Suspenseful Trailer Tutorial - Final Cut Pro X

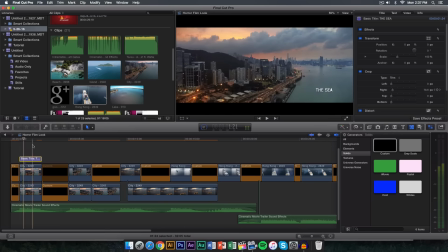[8:12]
What I did is I just added like a keyframe to crop out the text, so it kind of appears like it's kind of like appearing by itself. So if I push play, you can see that it kind of goes away.
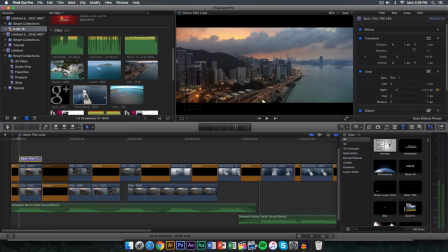[8:26]
So what I did is I just went to the text here, and I went to the titles. I added a simple basic title right here. So I just add it to the beginning or to the top of the video. And again, this is where it's officially going to start, because we still have a black kind of pause.
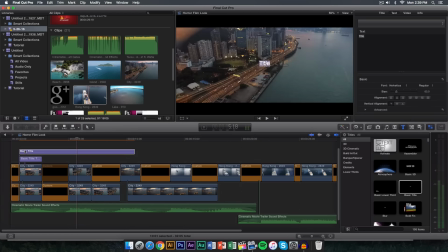[8:40]
So I'm just going to head and just change the text by double clicking on the actual text layer here and change it to like something like, I don't know, Hong Kong, I believe. I'm not sure if this is Hong Kong, so if I'm wrong, I'm sorry.
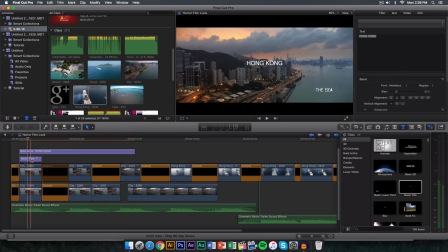[8:53]
But yeah, so I'm going to just do Hong Kong, and the font, I believe, was called Octane Spray Paint. Anyways, you want to go ahead and just select it and change the font to whatever you want. So I'm going to go ahead and select it really quickly. So it's called Octane, I believe, this one here.
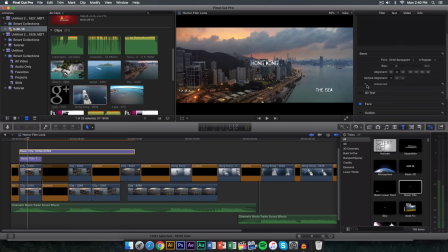[9:11]
And all I did is I just went to the advanced and I clicked the little arrow. I went to the tracking and I made that a little bit longer. I think that looks pretty cool. I'm going to just leave it there.
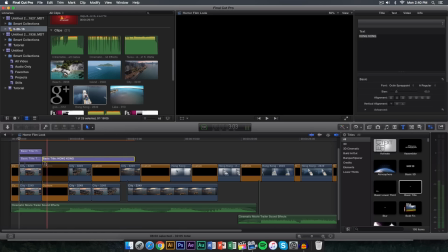[9:20]
And I went to the blade tool. I cut that because we don't need the rest of that. We only want to put it for the first part of the video.
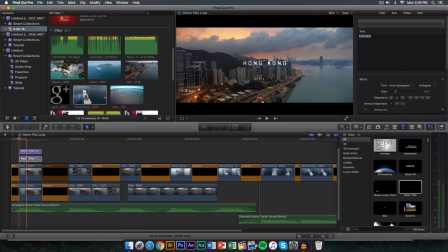[9:29]
And then let me go ahead and delete that one, because we don't need that one either. So we have Hong Kong. And then what I did is I went to the video tab right here on the text layer. And so we have Hong Kong. It just looks nice, especially with the font. It just works, just because it's kind of like a suspenseful horror kind of trailer.
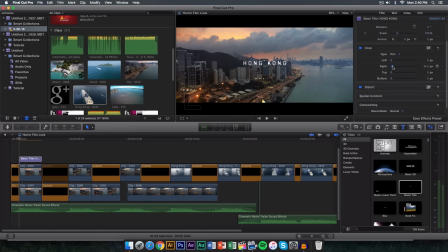[9:49]
And then we go to crop, and then right here, you can do either you want the right part. All right, guys, so that just kind of adds, like, the font kind of adds that suspenseful horror trailer kind of look. So that's what kind of what we want. So we have the text here, and we want to go ahead and do go to the crop option on the video,
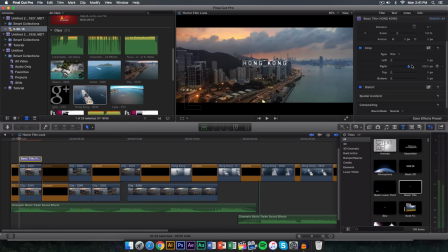[10:06]
and you could either change it from the right part right here, and this will kind of get rid of it, or you can do the top. So it will kind of go like that. I think that looks kind of cool. So I'm going to start it at the very beginning because that's where you want to start the effect. So click add a keyframe. And then you want to go ahead and kind of go towards the end here.
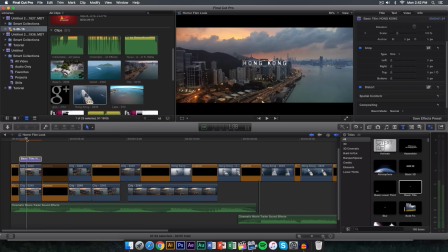[10:25]
Or actually, no, go a little bit towards the middle.
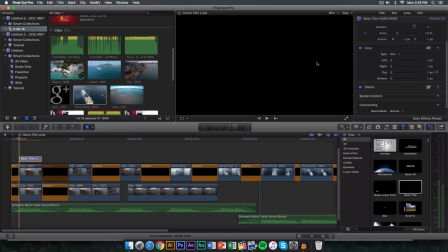[10:28]
And then go ahead and, first of all, we're going to make this disappear so it's not shown.
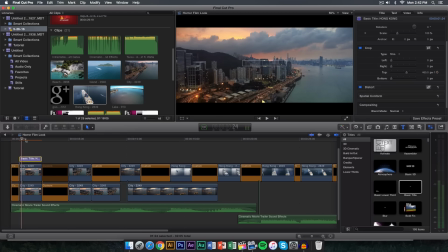[10:35]
So right here, about 460. And then we want it to appear around the middle. So now we just bring this back and it will add a keyframe automatically. And then go a little bit more. And then we're going to go ahead and just, I guess we could just get rid of it completely.
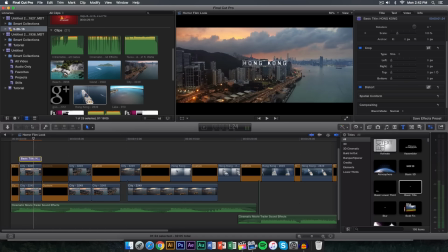[10:52]
So it starts here and maybe towards the end, we want to get rid of it.
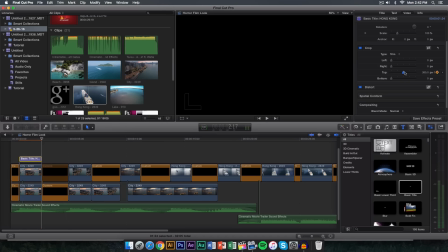[10:57]
So we go towards the end and we add another one here. So something like that.
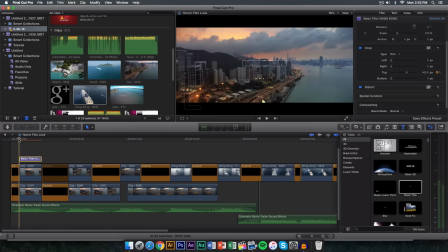[11:02]
So let's see how this turned out.
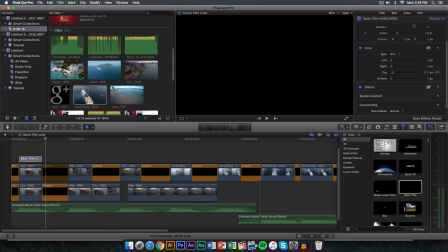[11:08]
Let me go ahead and render this real quickly because Final Cut Pro 10 likes to be really weird sometimes with me. But I mean, that's pretty much the way to do this. It's very simple and very easy, like I said.
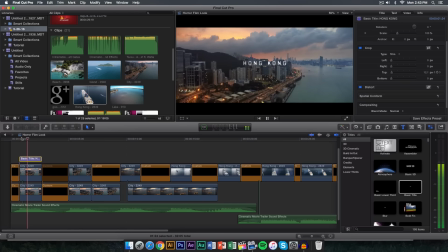[11:18]
Anyone can do this. So let me go ahead and push play once again. So that's a nice effect, as you can see.
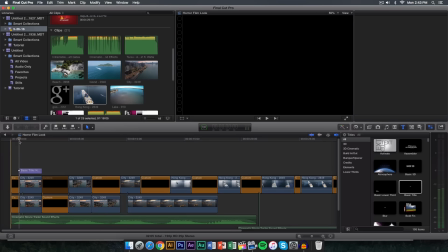[11:25]
Now, if we change the quality to better quality, so you can see it at 100%, this is so far what we've gotten.
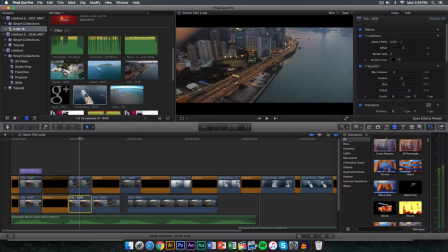[11:37]
You guys can even go onto the transitions and add a lot of stuff. You can go onto the cross dissolve and add transitions in between the clips. You guys can go onto the effects and add a whole bunch of effects to the video.
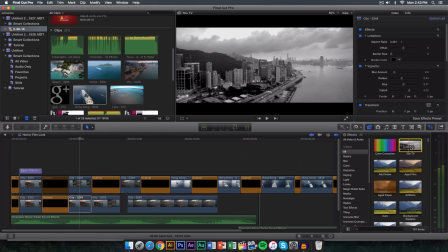[11:50]
You can do 50s TV and make it black and gray to give it that really old kind of style to the video.
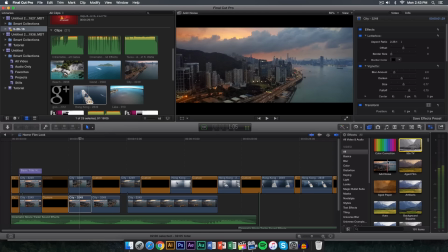[11:57]
You can do add noise. And add noise, I think, looks kind of cool. So if you drag it onto the video here, it's just kind of, it's going to give it that grainy effect. So if we click on it, I'm going to the noise here. You can do monochrome and you can do a whole bunch of stuff.
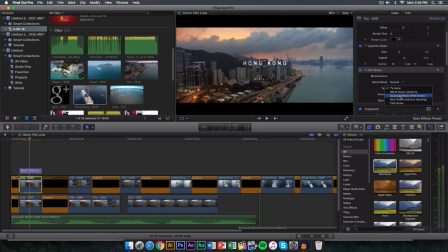[12:14]
So you can do TV static, you can do Gaussian noise, so film grain. This is pretty cool.